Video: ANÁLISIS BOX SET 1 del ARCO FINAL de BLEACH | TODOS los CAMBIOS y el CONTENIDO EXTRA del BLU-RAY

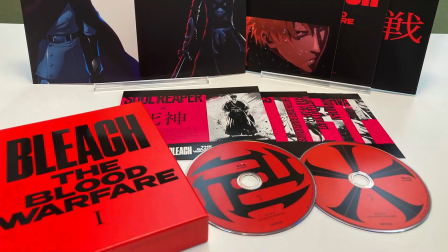Hola, soy Serete y Buletín. Bienvenidos a la reseña del primer box set en Blu-ray de la primera parte del anime del arco final de Bleach,
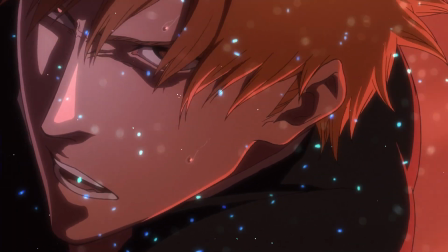donde veremos todos los cambios que se han realizado respecto a los episodios emitidos en la televisión japonesa y en los distintos servicios de streaming.
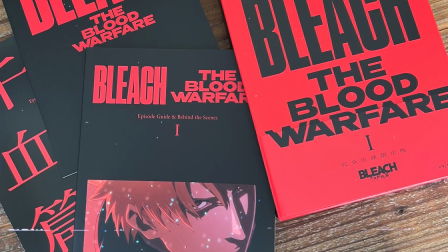Y además, también veremos ciertos comentarios de Tide Kubo y el personal del anime que nos aclararán
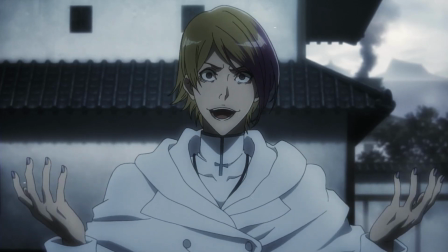ciertos sucesos de la historia y el poder de cierto Sternritter que casi no tuvo tiempo de brillar.
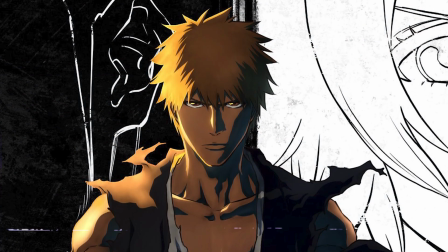Así que sin más dilación, vamos a ver toda la información interesante que trae esta versión en Blu-ray.
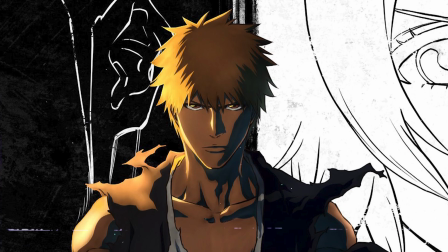¡Vamos con el vídeo!
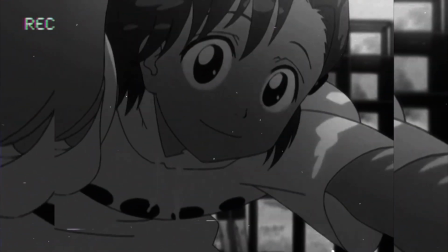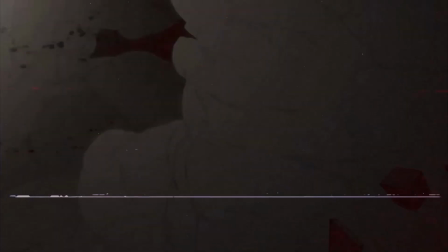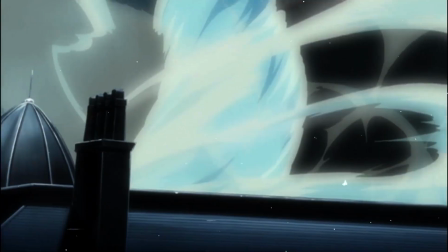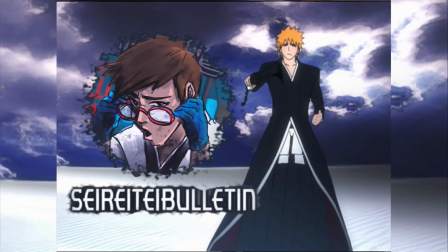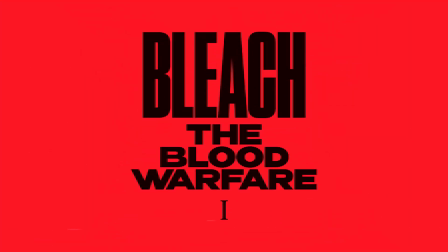Muy bien. Empecemos por los cambios generales que se aplican a todos los episodios por igual.
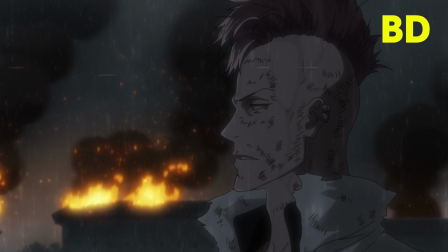El cambio más notable es la corrección de color que se ha aplicado para quitar esta especie de filtro que tenía la versión de televisión que palidece de todos los colores.
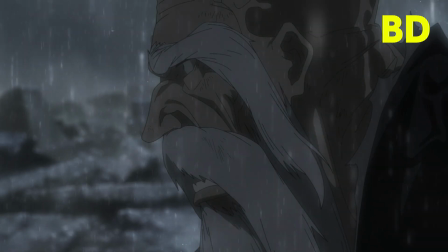Algo que en ciertas escenas va bien y consigue acentuarlas al cambiar bastante la atmósfera a una muy decadente y adecuada para la situación,
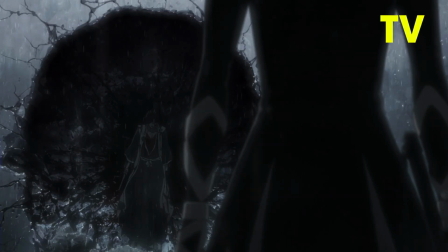pero en otras ocasiones molesta y ensucia los colores de la escena. Aunque más que un filtro, esta palidez general de los colores se puede deber a la compresión que tenían los episodios de televisión,
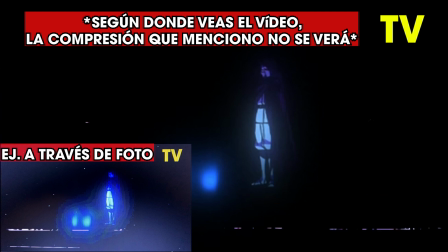lo cual explicaría estas manchas que aparecen en las zonas más oscuras de cualquier plano.
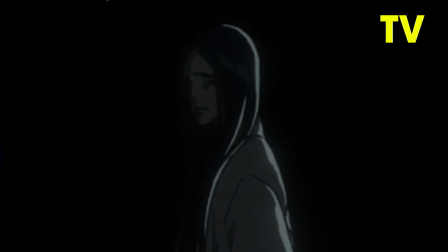Pero ahora, al carecer de este filtro o compresión, podemos observar con exactitud los colores seleccionados para cada momento.
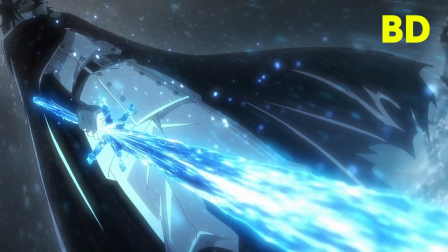Además, también se ha ajustado el brillo y la saturación de los colores de ciertos efectos para destacarlos más en pantalla,
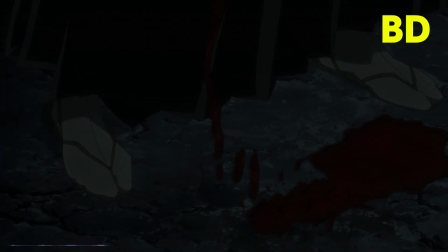elevando así de forma deliberada la importancia de esos elementos en las escenas que aparecen.
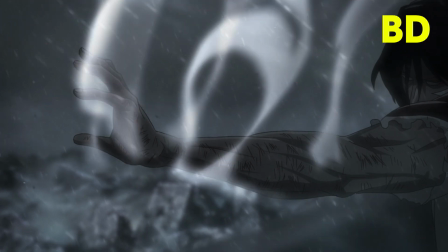En ocasiones, solo por el hecho de ensalzarlos como decisión estética para el show, y a veces para enfatizar la emoción a transmitir al espectador con estos efectos.
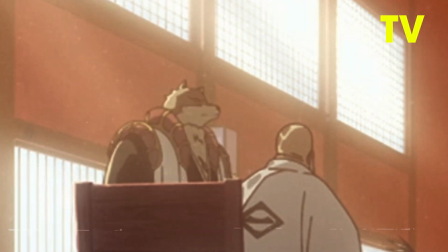Y por supuesto, también encontramos correcciones de ciertos errores que rompen la coherencia interna de la historia o que simplemente han
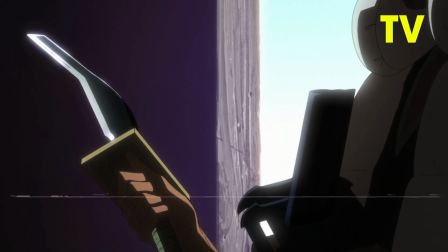de corregirse para poner a modelo y definir personajes o props o objetos que se han dibujado con un poco de prisa durante la producción.
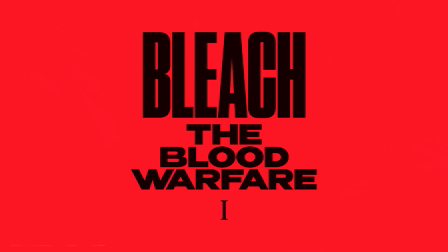Así que con esto dicho, vamos a ver episodio a episodio los cambios más importantes de cada uno de ellos.
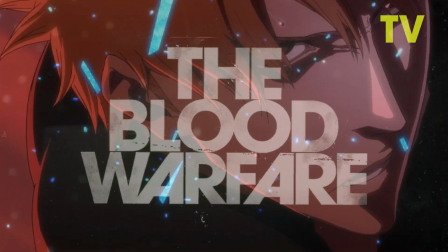Comenzamos con los episodios 1 y 2, que no han tenido ningún cambio significativo, más allá de reajustar ligeramente los dibujos de Ichigo en este par de planos,
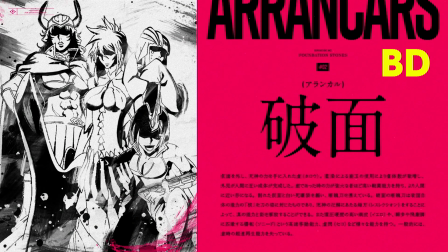y corregir el título de Arrancar por Arrancars en el interlude informativo del episodio 2.
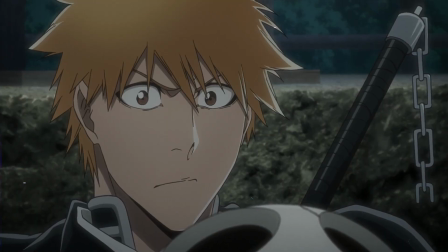Y no es de extrañar que casi no haya cambios, pues ambos episodios son muy sólidos y no tienen errores muy relevantes,
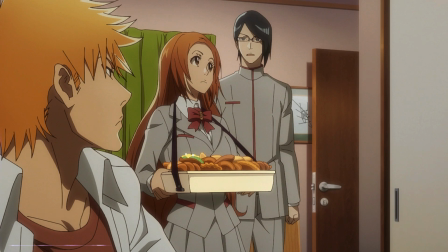aunque sí es cierto que hay algunos planos con Uryu en el episodio 1 que podrían pulirse un poco más.
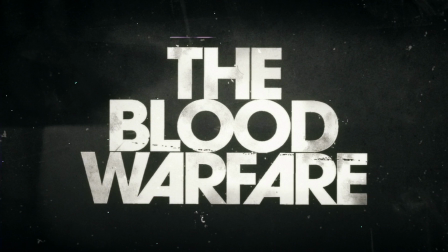Pero bueno, viendo la cantidad de cambios que han tenido que realizar en episodios posteriores, entiendo que no les dará tiempo a corregirlos.
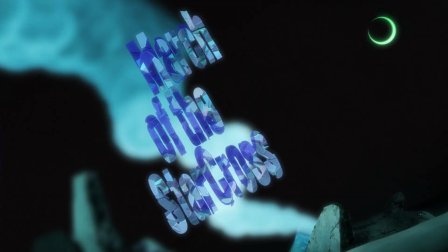Seguimos con el episodio 3, que fue el que más problemas de producción tuvo y el que más se criticó por su animación.
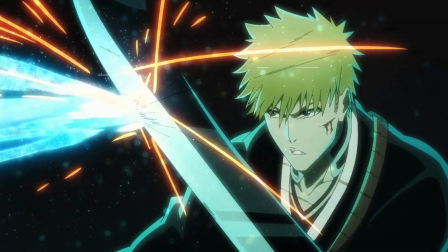Pues sí es cierto que hay varios planos donde la animación es justita y resolutiva sin más,
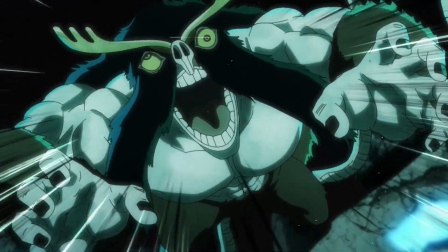o bien directamente carece de acting y se apuesta por incorporar líneas cinéticas y mover los elementos del plano para evitar que quede tan cutre.
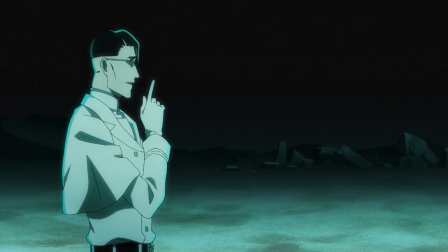Aunque eso no quiere decir que no haya momentos bien animados, como es el caso de este acting de Quilgue, por ejemplo.
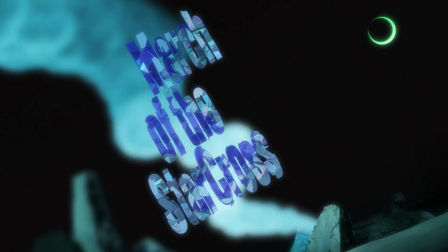Pero bueno, a pesar de esto, no se ha reanimado ningún plano.
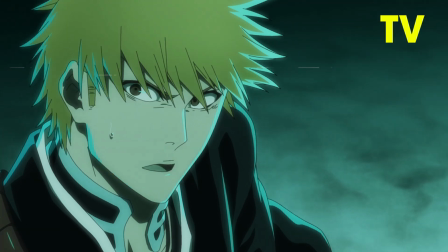Pero sí encontramos este plano de Ichigo donde se le ha redibujado ligeramente para ponerlo más a modelo e incorporar más detalles.
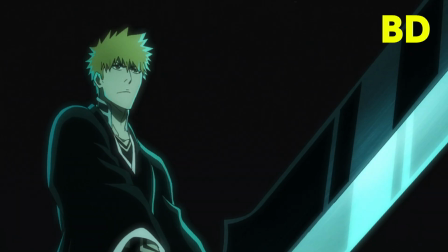Y también vemos otro donde se ha redibujado a Ichigo para corregir su cara y definir mejor las armaduras de su cuello.
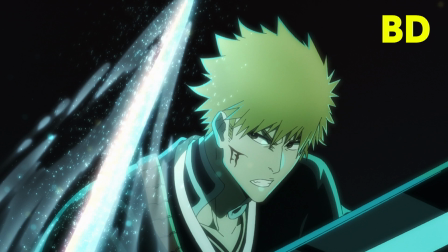Ahora, como último cambio relevante, podemos observar que han blanqueado y difuminado ciertos efectos Quincy de Quilgue en este intercambio de golpes con Ichigo,
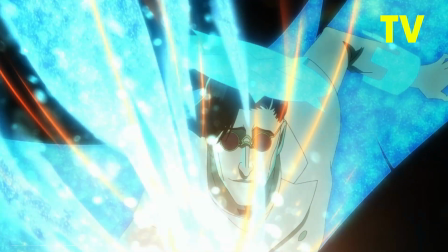imagino yo para que no molesten tanto y podamos ver bien su espada y a
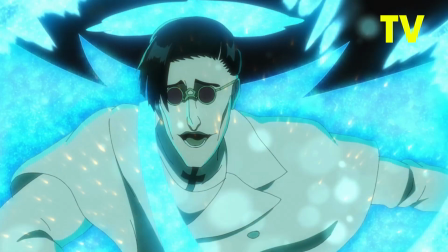los personajes, aunque al observar que todos los efectos que han sufrido este cambio son rastros de movimiento, seguramente se trata de un error del personal,
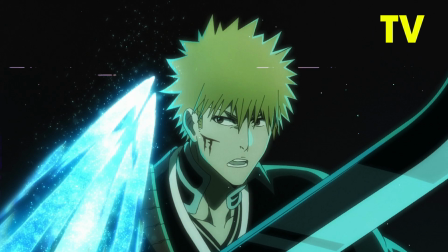pues seguramente se trataron como efectos de partículas espirituales cuando en realidad representaban el rastro espiritual de esos movimientos,
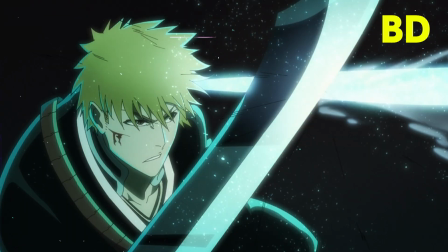por lo que si fue así, tiene sentido el cambio que han sufrido para asemejarse más a un rastro de un movimiento.
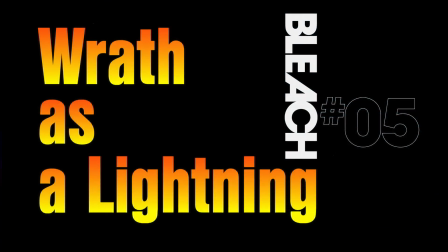Ahora pasemos a los episodios 4 y 5. En cuanto al 5, no he observado ningún cambio, y parece que se mantiene idéntico al original, a excepción de la eliminación de ese filtro compresión que palidece los colores que he comentado al principio.
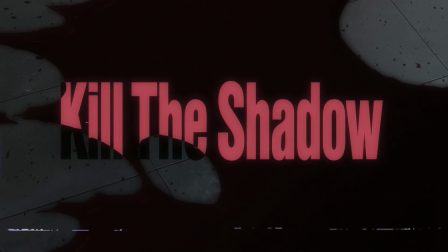Pero el 4 sí presenta unas cuantas diferencias interesantes.
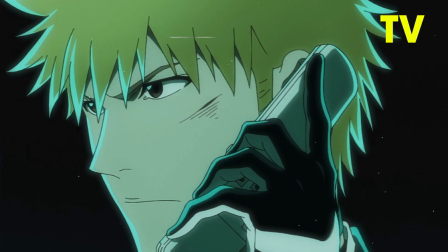Primero que nada, han corregido los dientes de Sajin en este plano y se ha añadido el kanji faltante al móvil de Urahara en varios planos,
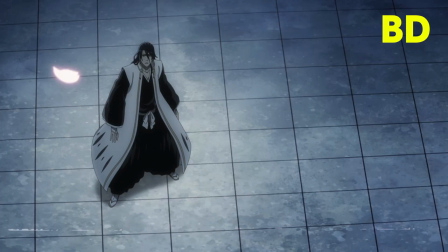además de cambiar el color del suelo de un gris pálido a uno más adecuado con el cielo, un azul con más contraste que permite resaltar mucho más la textura del suelo.
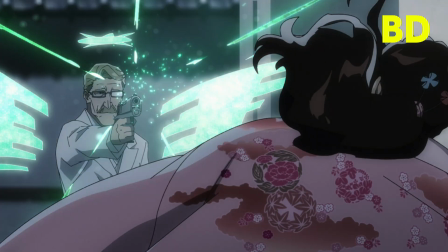Y cabe añadir que también han cambiado el color del ball standing de Roberta Cutrón del azul estándar a un verde, dando a entender que cada Sten Ritter dotará de su color único a su ball standing, tal y como vemos en Bleach Brave Souls o en el tráiler de la segunda temporada.
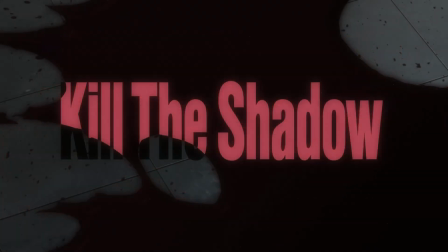Y luego, el resto ya son cambios más sutiles,
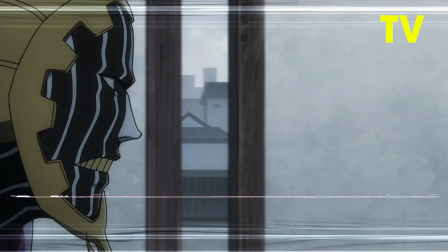como el añadir más desenfoque en ciertos planos para restar importancia al fondo y dar más sensación de velocidad al plano, o incluso a la inversa,
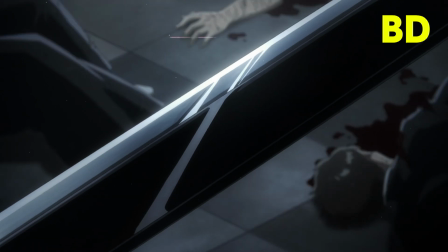para mostrar el elemento principal junto al del fondo de forma más clara para clarificar el mensaje del plano, como sucede aquí donde Rose hace una referencia a que su Zanpakutō está llorando por la muerte de sus camaradas.
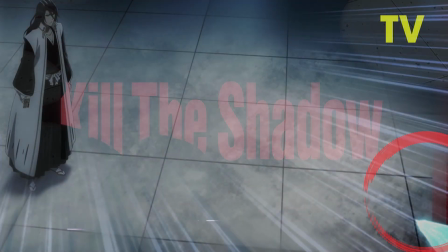Y por último, ya vemos cambios súper sutiles, como la eliminación de esta raya roja en este plano de Byakuya,
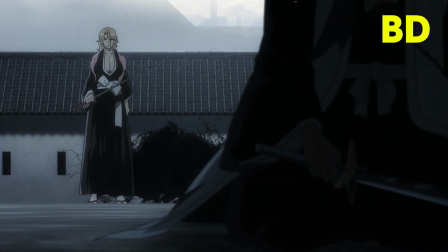la corrección del suelo y la luz que tiene la capa de Toshiro,
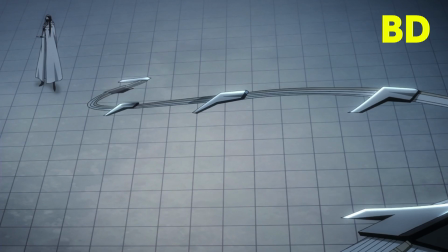o la recolocación en pantalla sutil de varios personajes para incomodar menos la vista del espectador.
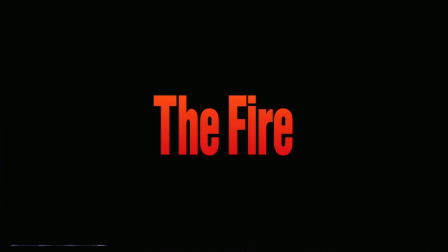Pasemos ahora al episodio 6, el más ambicioso sin duda de toda la temporada y que por supuesto ha sido el que más correcciones ha sufrido con tal de pulir al máximo este espectáculo audiovisual.
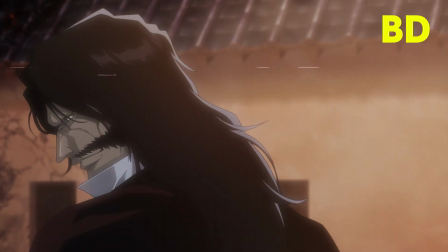Primero vemos que se ha cambiado la tonalidad de los colores de Yuhabak a unos más cálidos para estar más acorde al ambiente creado por las llamas de Yamamoto, pues en el original, Yuhabak tenía una piel más azulada que iba en sintonía con el ambiente que había antes de que Yamamoto llegase con sus
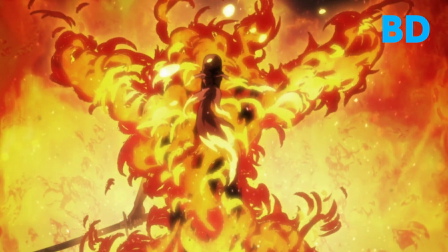llamas. Y después, el primer cambio notable que vemos lo encontramos en el fuego de Yamamoto, que ahora destaca más y es más intimidante gracias a un cambio de color hacia uno mucho más agresivo,
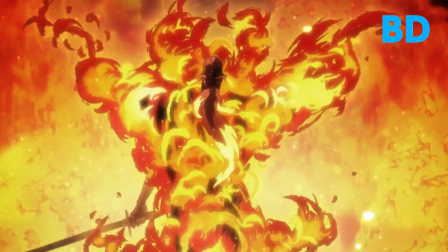como lo es este rojo más saturado en comparación con el tono más anaranjado del original.
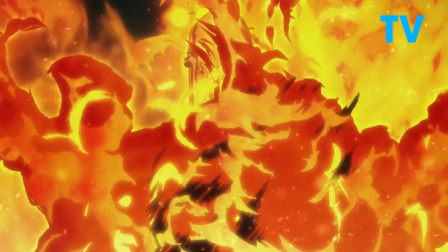E incluso en este otro plano, se ha cambiado también las llamas más claras a un color más vibrante y cercano al amarillo,
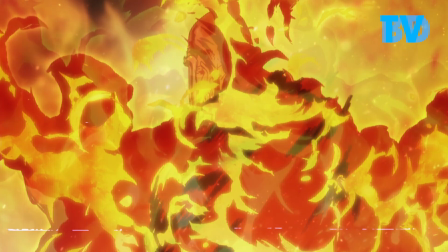consiguiendo que haya más contraste entre este nuevo rojo y este amarillo, y así enfatizar la agresividad e intimidación que ha de transmitir el fuego de Yamamoto.
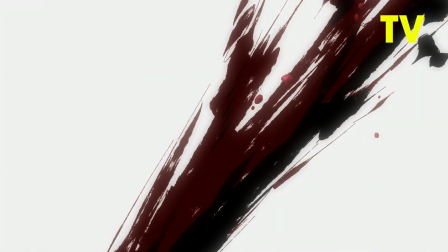E incluso la sangre también se altera a un color más vivo para volver más impactante el corte que da muerte a Yamamoto,
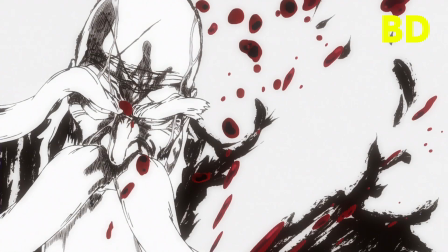corrigiendo además la sangre de su cara, que en realidad eran rastros de agua por la lluvia,
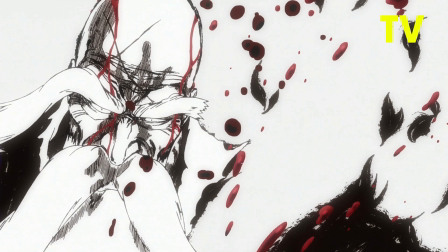pero supongo que el colorista probablemente se equivocó al confundirlo con rastros de sangre en el plano original.
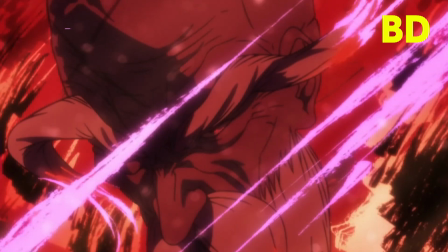Luego encontramos una corrección de color en las cejas y barba de Yamamoto en este plano secuencia de su ataque final,
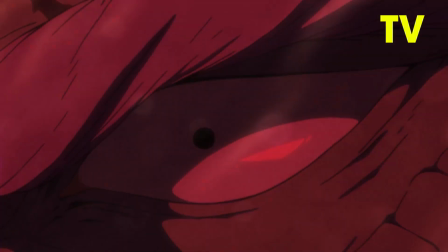aunque a mi parecer me gustaba más antes. Esos rosados le daban un aura más demoníaca a Yamamoto mientras ejecuta su movimiento más potente.
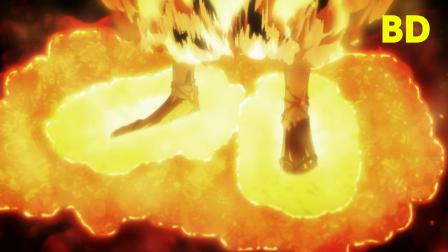Y me gustaría añadir la corrección de luz y detalle de estos planos donde el suelo se derrite a los pies de Yamamoto, que ahora sí luce como si se derritiera a una temperatura exageradamente alta a diferencia del primer plano,
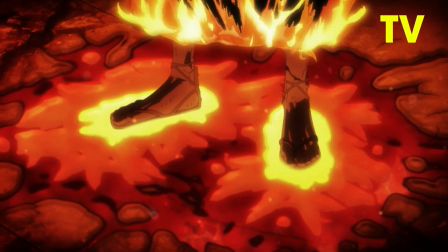donde los colores eran más apagados y parecía un suelo que ya se ha derretido y lleva un rato enfriándose.
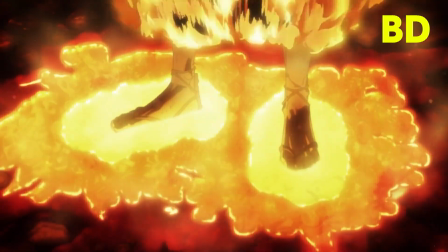Y con este cambio, evidentemente también se ha iluminado más los pies de Yamamoto para cuadrar mejor con la luz que emite el nuevo suelo derritiéndose.
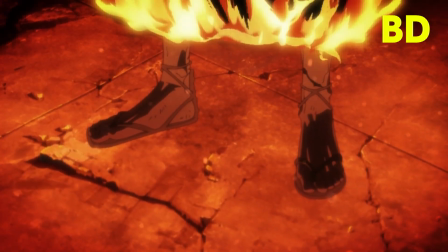Suelo que también cuenta con una nueva textura que añade profundidad y detalle a este estado entre pastoso y líquido en el que se encuentra el suelo.